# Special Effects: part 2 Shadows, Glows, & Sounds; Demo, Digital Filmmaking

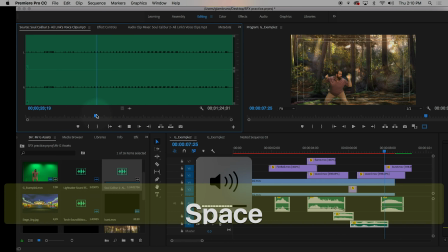I think these are all Link sound effects. Yeah. That's Link.
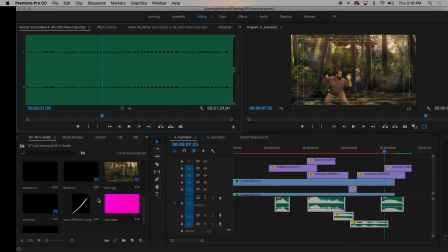That's Link from Legend of Zelda chopping around, and there should be a song. And if you wanted to add that for Street Fighter, and I don't have it right here, but I do have it on the desktop.
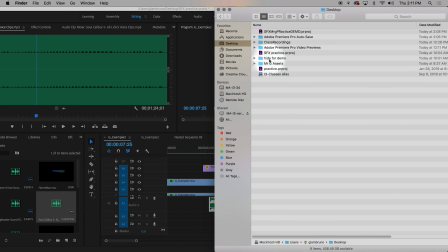So let's just go grab it. It might be Mr. G Assets. Is there a Guile? Torch, sound Guile. Oop. Oh, there it is.
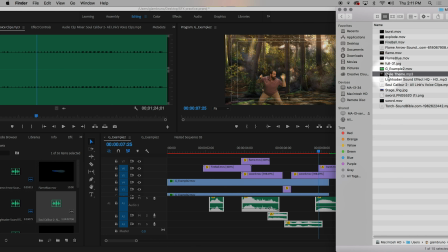Guile theme. Oh, maybe I missed it. And I'm just going to plop that on another layer down here.
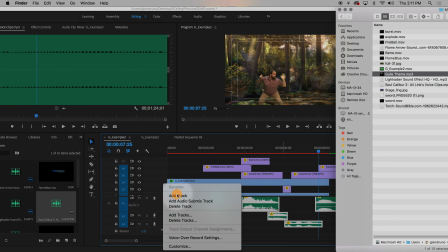Might need to add another track. Right click, add track. And you don't have to have the Guile theme song.
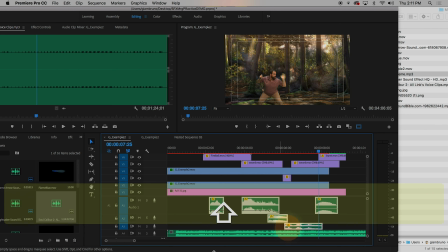If you want to have whatever song you want, go for it. It just adds that one more little layer of fun to this whole project.
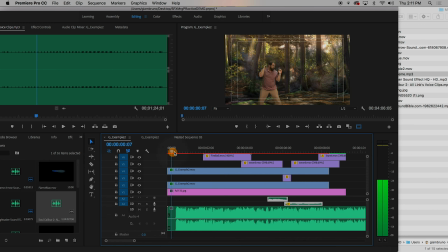And that's what we're trying to do, is have some fun here. So it has a little weird thing, a clip at the beginning. So I'm actually going to cut it like that. And then maybe even just add a cross dissolve.
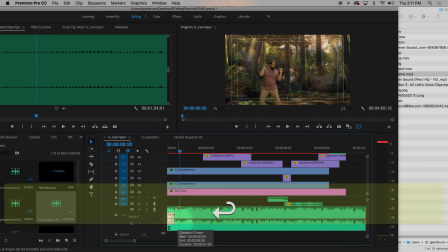Maybe shorten it a little bit, like by making 12 frames. And now this is probably way too loud, something like that.
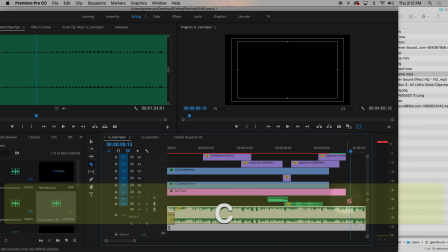And then cut it, obviously, at the end. C. Oop.
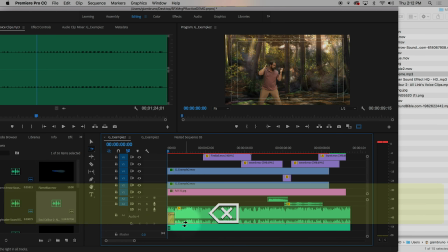Maybe delete. And so it still sounds loud. Pull it down a little bit more. Let's see.
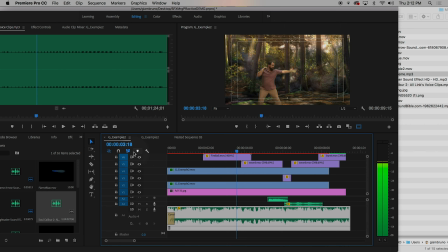And it's getting very stuttery, of course. That's because we're not rendering it out. But those sounds great.
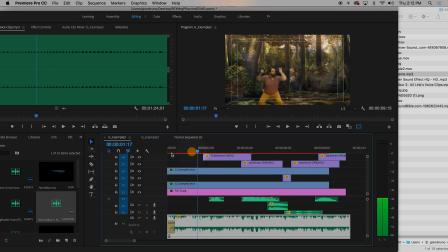Maybe pull this down a little bit more. Just want it subtle. There you still hear the sound effects now.
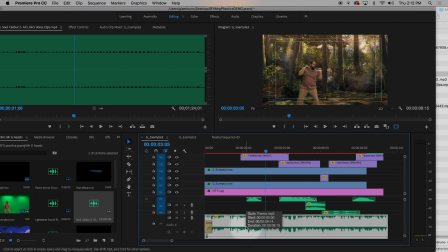Adding the layer of song plus the sound effects really helps blend all the sounds together. You could also add background noise. You could also do all those other things. All right.
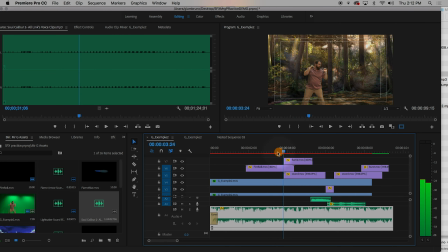Just one more little trick you could do is another thing is, since I'm kind of going this video game theme, I can make this all look pixely. So another thing you can do for your special effects is really kind of dive into these all these different sort of effect filters.
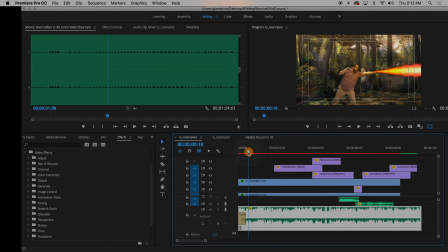There's a bunch here for you to play with. Remember, if you want to do a general application to all of them, you're going to do something called an adjustment layer.
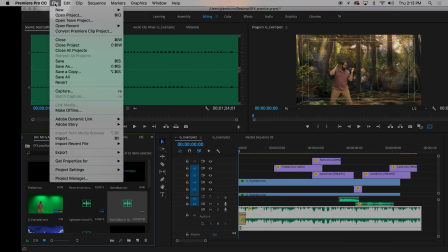We've done this before, but just to kind of do it again, I'm going to go to File, New, I'm going to choose an adjustment layer.
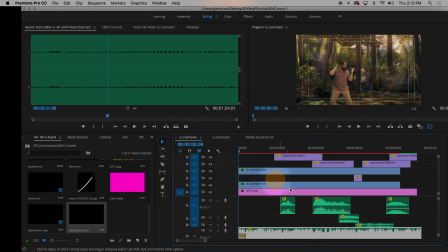That gives me the standards. I'm going to plop it in on top of everything and make sure it covers everything.
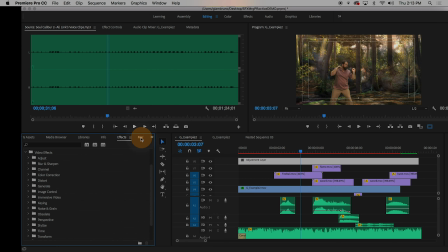And now with this adjustment layer, I can take any sort of effect. So the effect I'm going to play with is under Distort, and it's Mosaic. That's not under Distort, it's under Stylize. There's Mosaic, and I'm going to drag Mosaic onto the adjustment layer, and it makes that's a little too pixely, right?
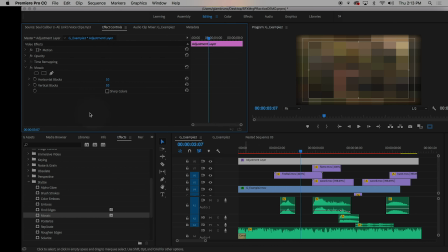So now under the adjustment layer, I have horizontal blocks and vertical blocks. If I wanted to make it look more like a Nintendo game, like an 8-bit or Atari game, I can probably try like 88
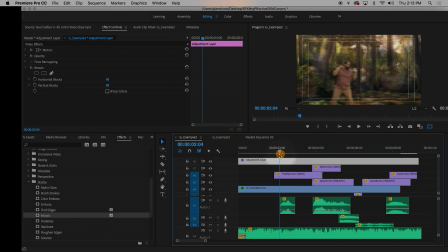pixels for the whole thing, and that makes me look very video gamey, perhaps too much.
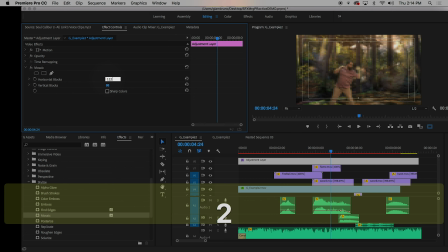Then maybe I want to do the NES system, maybe graduate it up to like 112 or something like that.
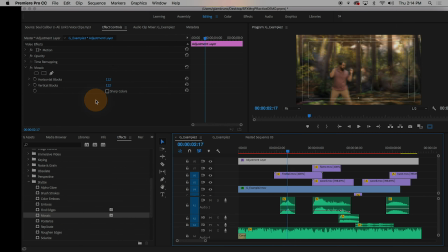Right, and now I look more NES, and let's say, now I want to go Super Nintendo. Someone might be saying these bits aren't right, but now I look pixely, but you still kind of can see a lot more details.
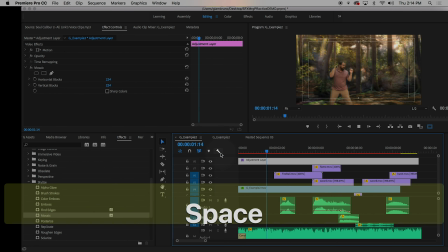This also helps kind of create that effect of now I look really embedded in the system.
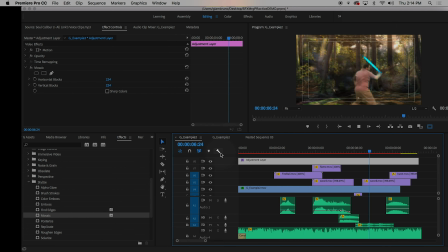I've created myself as a video game. You could do other things. You don't have to do Mosaic. There's other fun effects to play with. I just wanted to show you some potential.
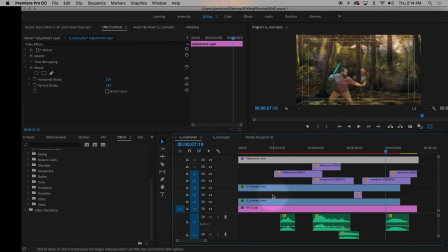Last but not least, whether or not you use an adjustment layer or not for your own project, you have a bunch of different layers here.